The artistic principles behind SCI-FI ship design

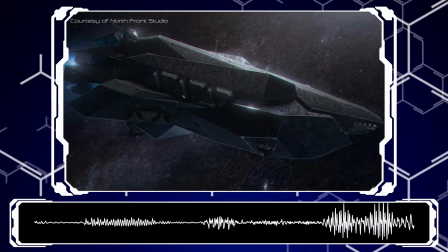4:22 Now, again, not every ship design out there will share the same philosophy, but for the most part, this is a filter you can apply to the vast majority of ships out there.
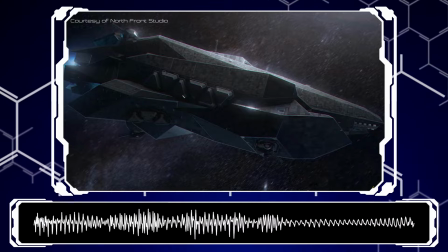4:31 By the way, keep the Star Destroyer in your mind, we're going to be using it as an example at the very end for all of this.
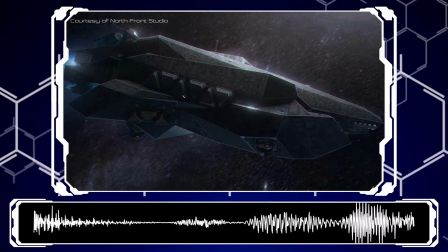4:36 After shape, we come to scale and balance. Now this is very simple, very easy to understand.
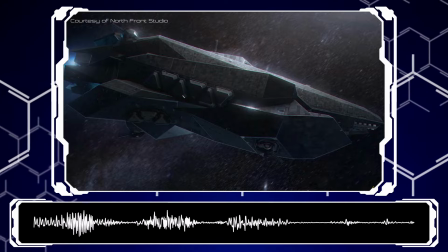4:42 Don't miss-size the different parts of your ship because it will look stupid. And this isn't just complaining, this is quite real.
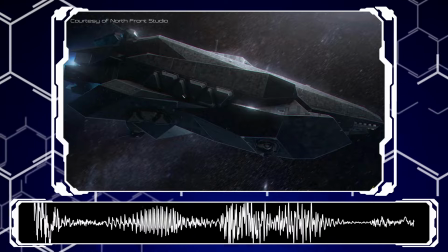4:49 Human brains have universal... for lack of a better term, ticks that draw attention or create pleasant aesthetics.
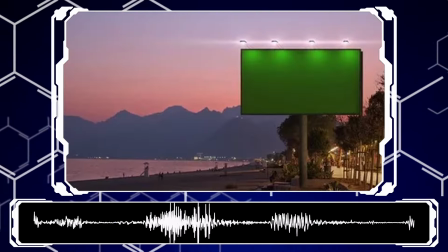4:57 The most notable of these for this topic is size and distinctiveness.
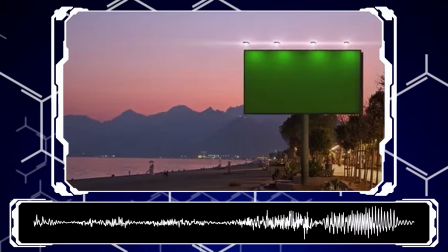5:01 The human eye is naturally drawn to the largest shape or brightest color in any given area.
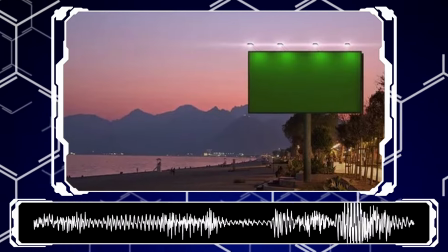5:07 To a degree, I mean, the actual color of said color matter. Besides the point, if there's a fancy looking stone along the beach,
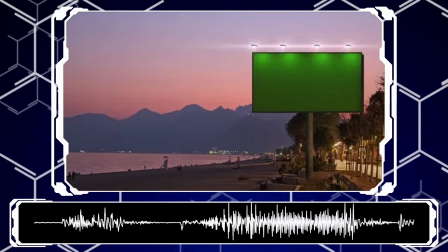5:15 say some kind of strange or completely out there color contrasting against the yellowish browns of the sand,
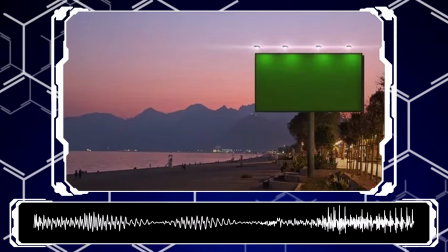5:21 your eye will naturally be drawn to it because it stands out.
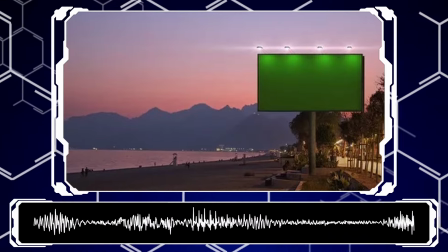5:25 And if there's a giant billboard off to the side with some flashy imagery, your eye will also be drawn there,
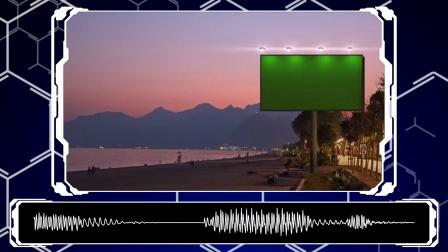5:31 because it's huge and takes up a big, flat area of your vision.
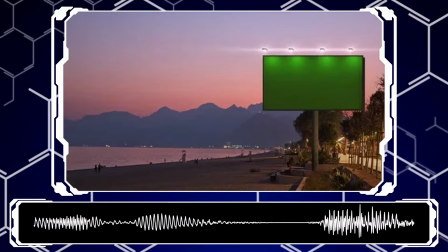5:36 So when looking at almost anything, your eye will be first drawn to the largest consistent area,
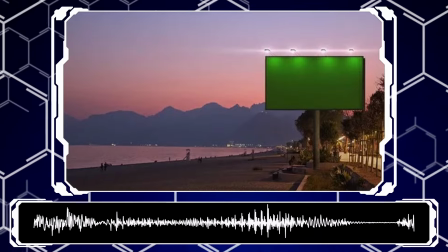5:42 then the next largest, and so on and so on, almost like following an imaginary line.
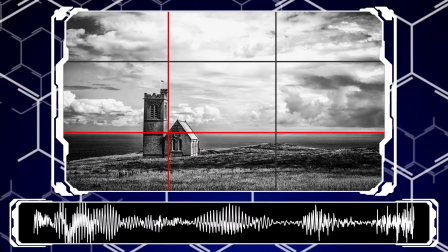5:47 Another thing is the rule of thirds. Essentially divide your view up into nine areas in a grid.
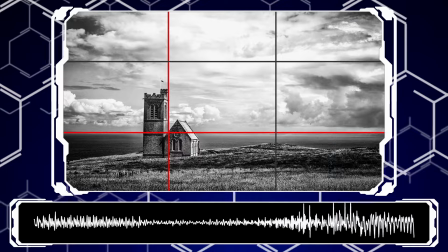5:52 If something is balanced along those lines or along those grid squares,
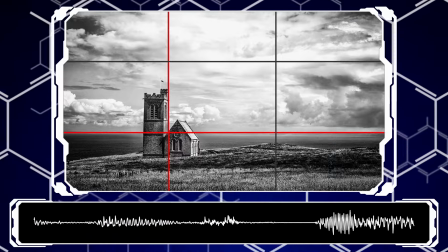5:56 then it will look more aesthetically pleasing than something that isn't, and tends to hold a better visual balance.
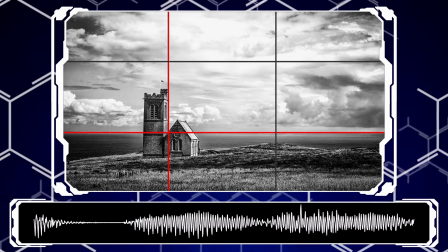6:02 Examples? A really good design, and a really shit design from the same race using scale.
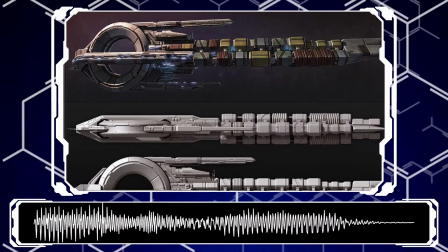6:07 In Mass Effect, the Quarian Fleet Cruiser is an amazing ship. Its central circular habitation module,
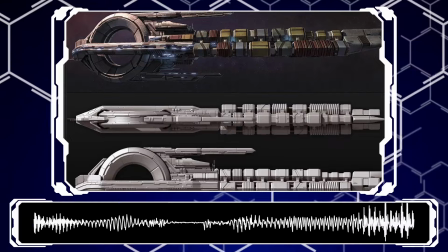6:14 the band around it and in front that serves as the command decks and the prongs coming off the back end with the cargo bay in the middle, just, it is excellent.
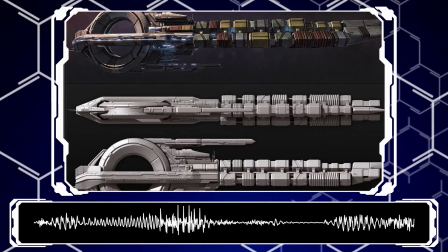6:23 It looks like a military ship pressed into multiple civilian roles by necessity, or vice versa.
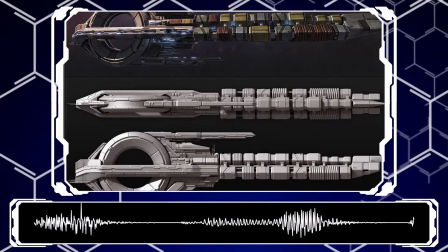6:29 It also has an almost windswept look to it that's just, ugh, chef's kiss.
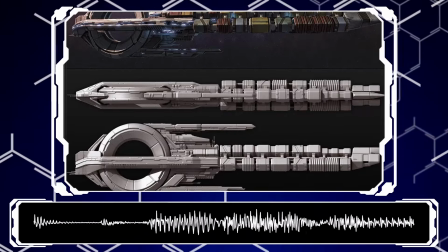6:34 And the cargo containers trailing behind are fantastic flavor. Its shape and silhouette blends very nicely through itself, and it never looks or feels jarring.
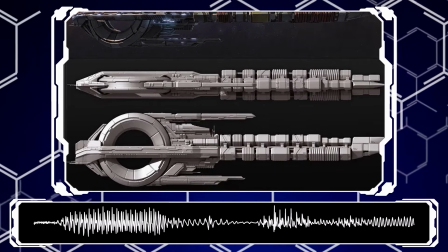6:43 Your eye first snaps to the ring, following its shape before being pulled by the natural way it extends to the middle, and then the rear end with the containers.
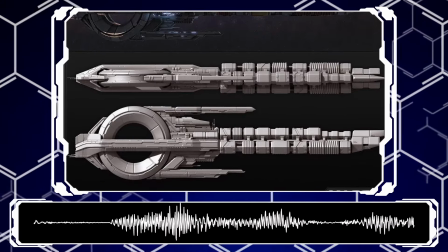6:51 It is a pleasure to see this thing on screen,
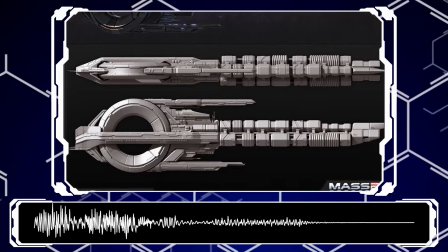6:54 and it maintains an incredible amount of readability and simplicity despite how complicated it actually is when you really get down to the nitty gritty.
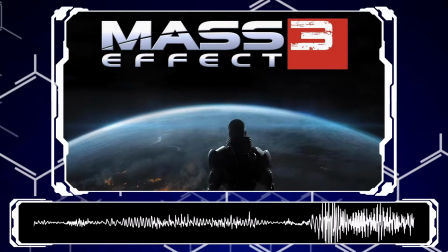7:03 I think a strike against it is that it's copy pasted way too many times, Mass Effect 3, but hey, not everything can be perfect.
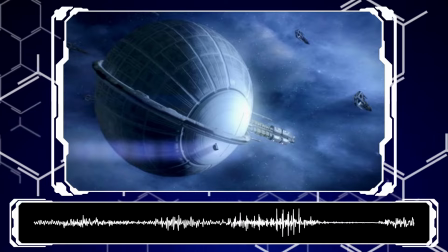7:10 And speaking of definitely not perfect, we have the golf ball.
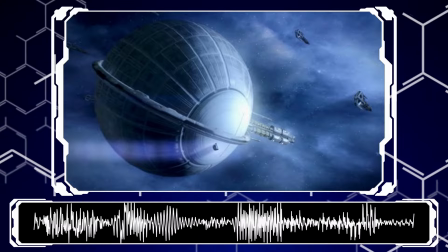7:15 This thing is just so comically bad. The central habitation sphere is a really cool design idea, I can vibe with it,
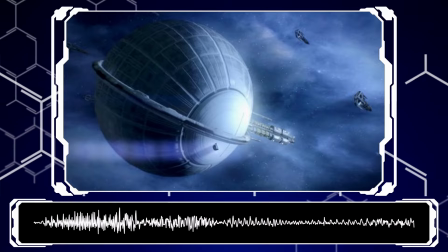7:24 I really like the idea of generating centripetal force and using that to basically create gravity by proxy,
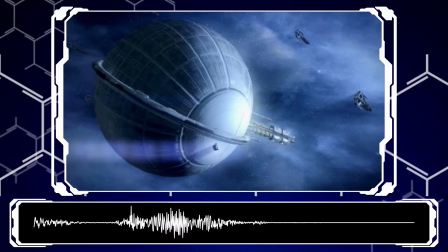7:31 but the actual design is just hilariously missized.
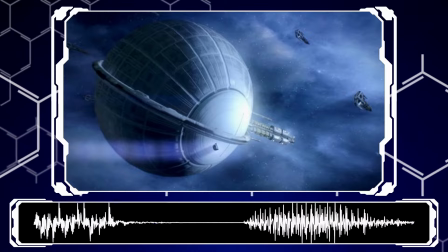7:35 This legit does not look like a spaceship at all, it looks like a semi-unfinished space station.
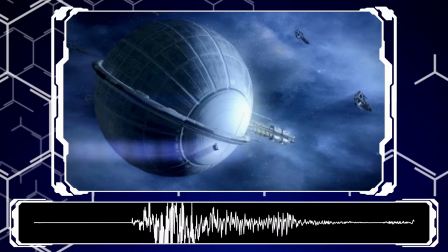7:42 If you copied the rear tail, made it bigger, added a few more at semi-random intervals around the main ring,
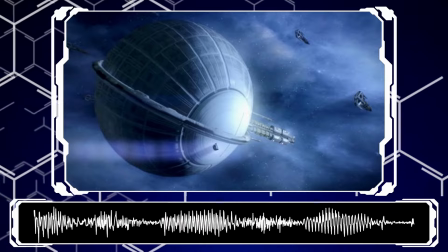7:48 I would 100% believe it was a space station and that those were docks or shipyards built around it.
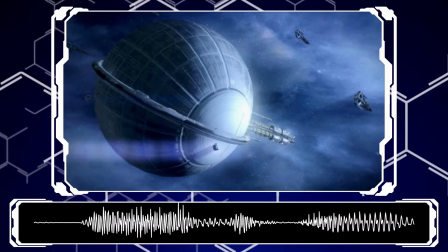7:54 It just carries that aesthetic because of how bulky and big and just comically misproportioned it is.
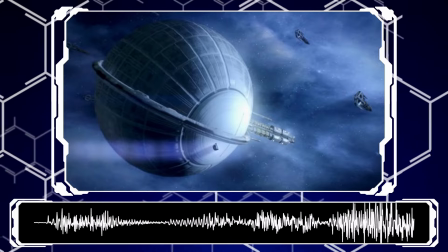8:01 And at the beginning, when I said that this was very simple, don't miss-size things because it'll look dumb, it does look really dumb.
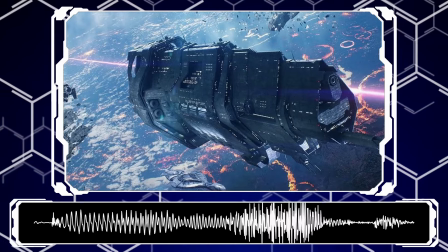8:09 Moving on from that, we have simplicity. Do not, for the love of God, greeble everything up to high heaven.
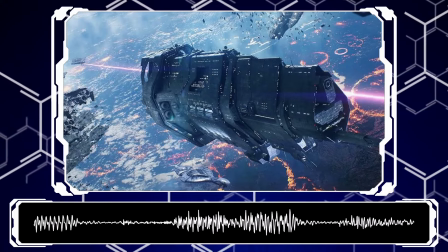8:17 In any composition, some clutter is expected and can enhance the image.
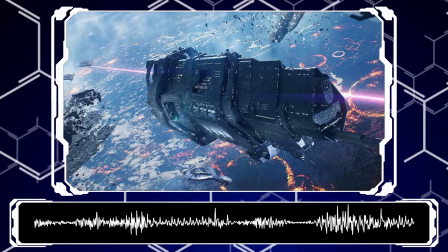8:21 That's understandable.
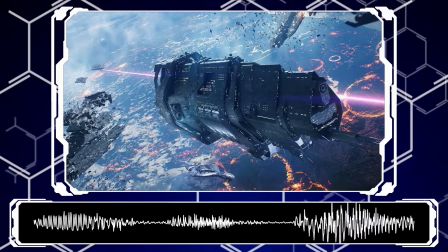8:23 But any overlap, any visual noise has to be kept to the edges or boundaries because it can and will interfere with your ability to parse shapes,
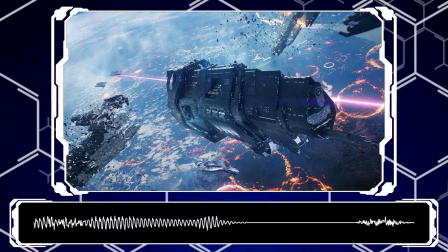8:31 colors, and designs and will turn what could otherwise be an amazing spaceship into an absolute forest of pointless garbage.
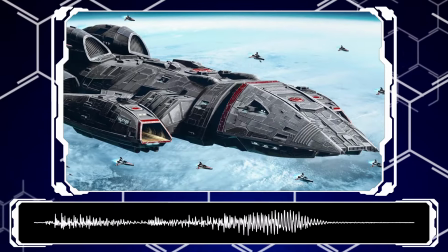8:41 Just like paintings are meant to be seen from several feet away, spaceships are meant to be seen from great distances.
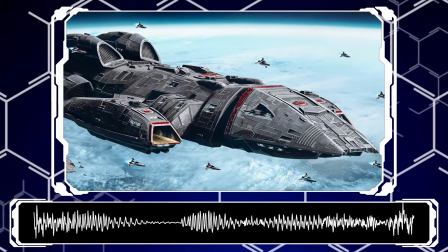8:48 Some detail is great, like I said. A very busy section here, armor panels and detailing there,
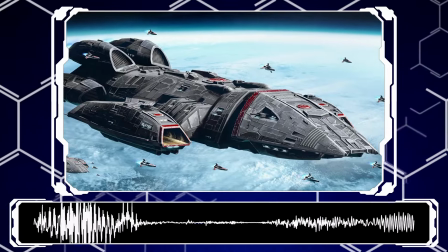8:53 a communications suite up front and engine assembly and back, sure, absolutely, that's fantastic for some variety and flavor.
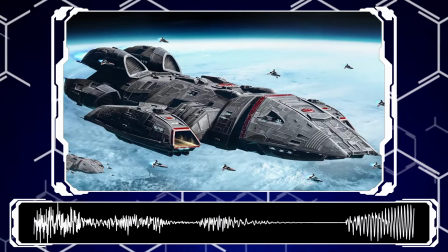9:00 But going overboard makes your design look like camo, a mess of indistinguishable colors and shapes of approximate, varying size.
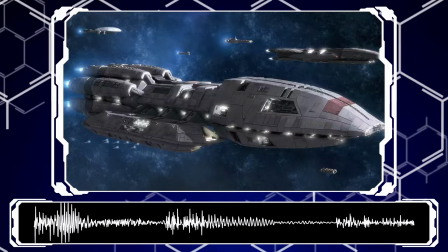9:09 And I have two examples, again, good and bad. The Mercury-class Battlestar from Battlestar Galactica has an amazing example of this done amazingly.
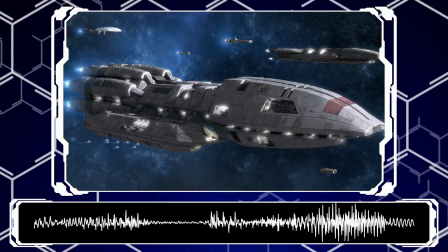9:17 The Mercury is large. Simple shapes and surfaces, the majority of the head, flight pods, and central ship are a uniform gray armor paneling,
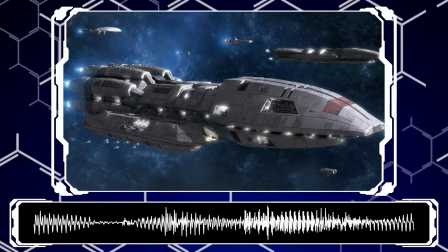9:26 with occasional cutout lines separating the armor panels and even fainter lines that look like raised textures so it doesn't appear actually smooth.
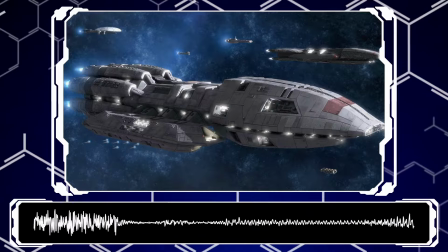9:35 And there are also extremely noisy areas.
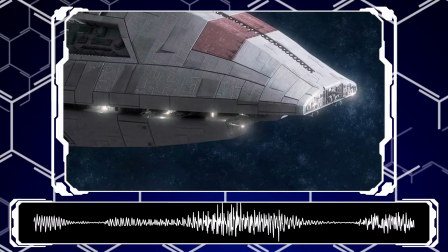9:38 The prow is cluttered with comms equipment, lights, guns, and more that extend along the gunnery trench.
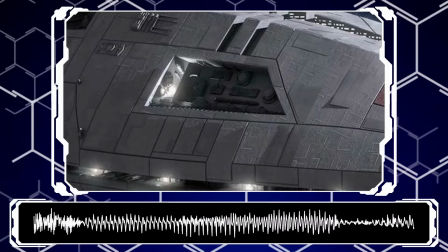9:45 The eye cutouts are incredibly full with machinery and other bits and bobs that I still don't know exactly what they do,
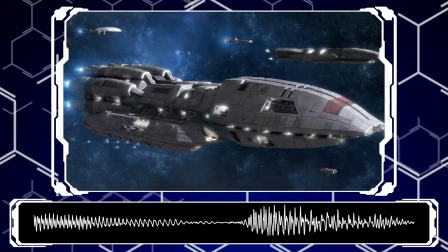9:52 but for the most part, the ship is visually very easy to separate into large,
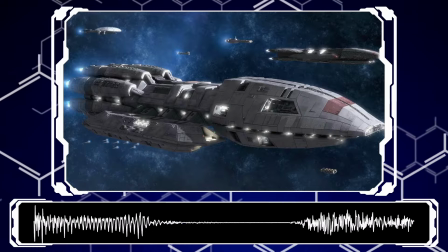9:56 uniform surfaces and then see all of the detail baked onto them.
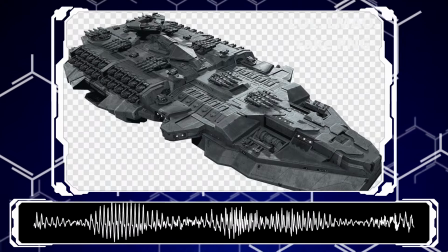10:01 And coming off of that, really visually bad design for so many reasons.
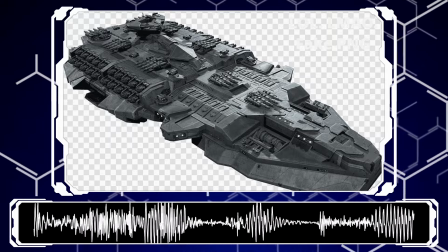10:07 And oh, Dreadnoughts, you were such a cool game and I loved you. Rest in pepperoni.
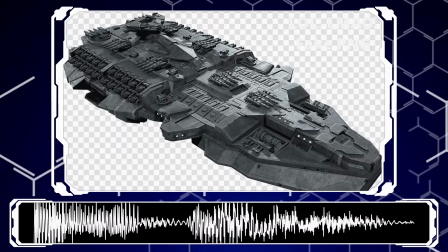10:13 But your ships sucked so bad. Look at this. This is chaos.
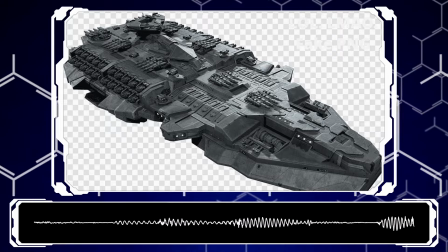10:18 Where the hell do you even begin with this thing?
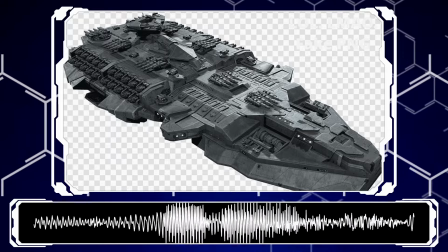10:22 My eyes are immediately drawn to the missile silos in the middle since they are the flattest and largest piece of the ship available.
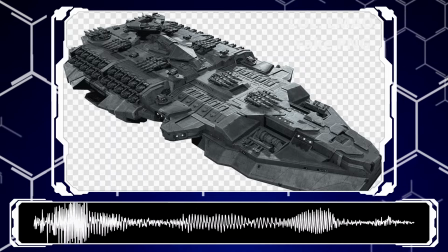10:28 There are all of these random things coming off the ship every which way that throw off the ship's genuinely simple and graceful lines.
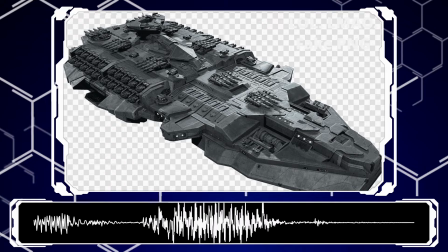10:38 There are entire batteries of broadside guns embedded in the back that blend into a blackish-gray blob because they're too damn detailed,
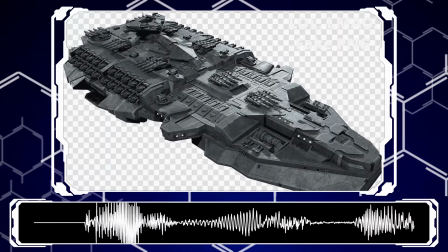10:46 and there is no space to breathe. Every square inch of this ship is caked in guns, guns, guns,
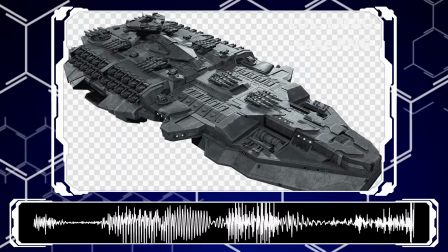10:53 and more guns, with guns in between and on top for good measure, with a few down below just in case.
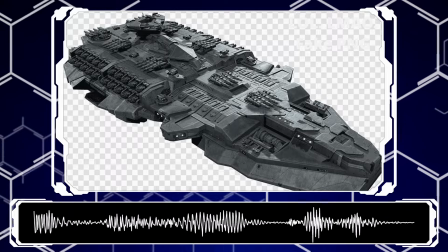10:58 It is so hilariously busy to the point that it's painful to look at.
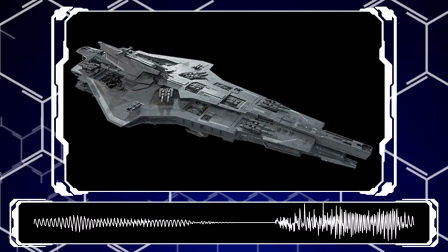11:03 Even worse though, is that Dreadnought had a few elegant, amazing designs in there as well.
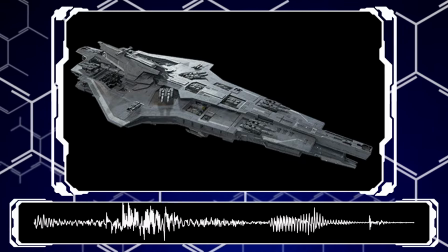11:08 Like look at this dagger shaped ship, fantastic. But unfortunately, this game is dead.
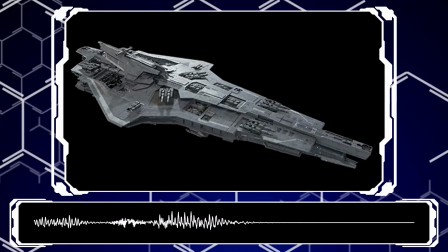11:13 So there's no hope for any redesigns or a future. God, sometimes I hate the gaming community.
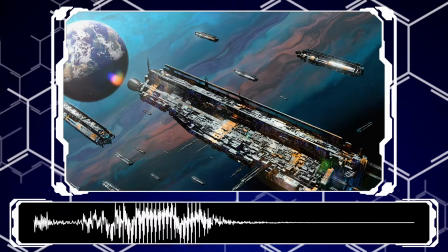11:18 It was such a fun game. Moving on though, after that to number four, the purpose of your design.
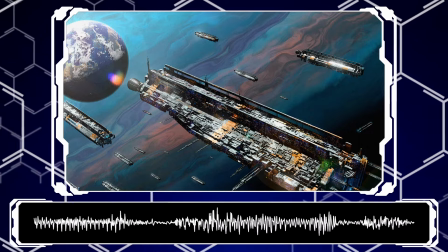11:25 Now, this is going to be a little bit more nebulous. I'm going to kind of explain a little more detail as we go through.
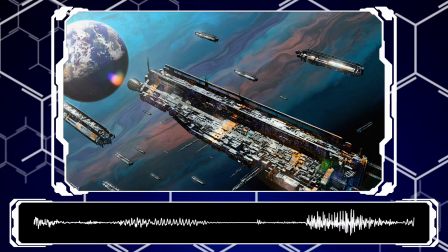11:29 Also, in my opinion, this is by far one of the most important when it comes to creating a feel or aesthetic for your ship.
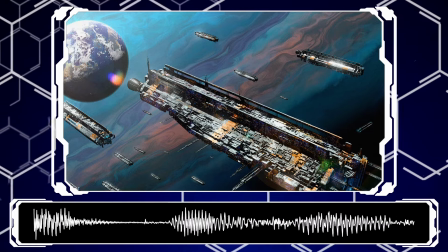11:38 Your design should represent the purpose it's intended for,
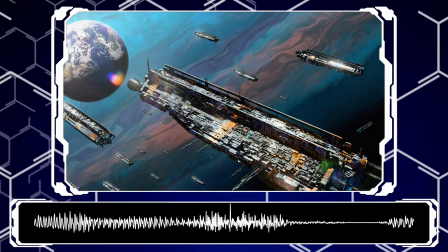11:42 and the easiest way to go about this is mirroring real-life design tendencies due to actual constraints.
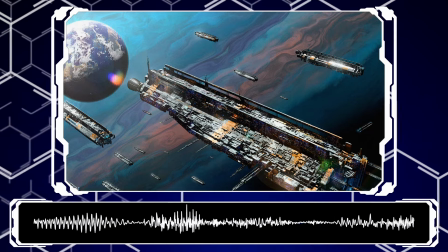11:49 Let's talk about civilian, industrial and military technology.
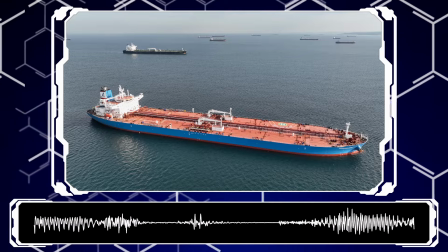11:53 When it comes to industrial machinery or transportation or building, it has one goal.
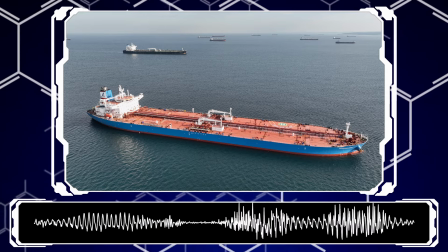11:59 Big. Bigly big. Biggest big you've ever bigged. It should be blocky and ugly.
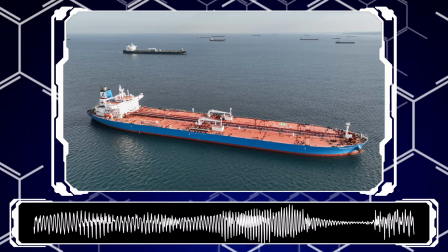12:06 Built to work at the bare minimum and work as well as possible.
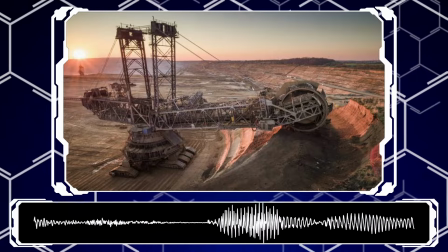12:11 If it needs to dig, giant fugly rotary shovel bin on a conveyor belt.
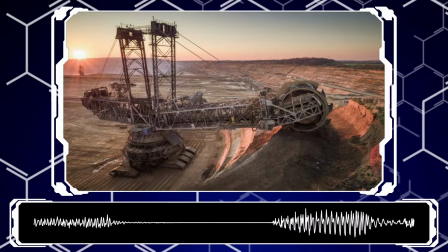12:16 It's spindly where it can be, it's reinforced where it needs to be, and it's built with function over every other consideration.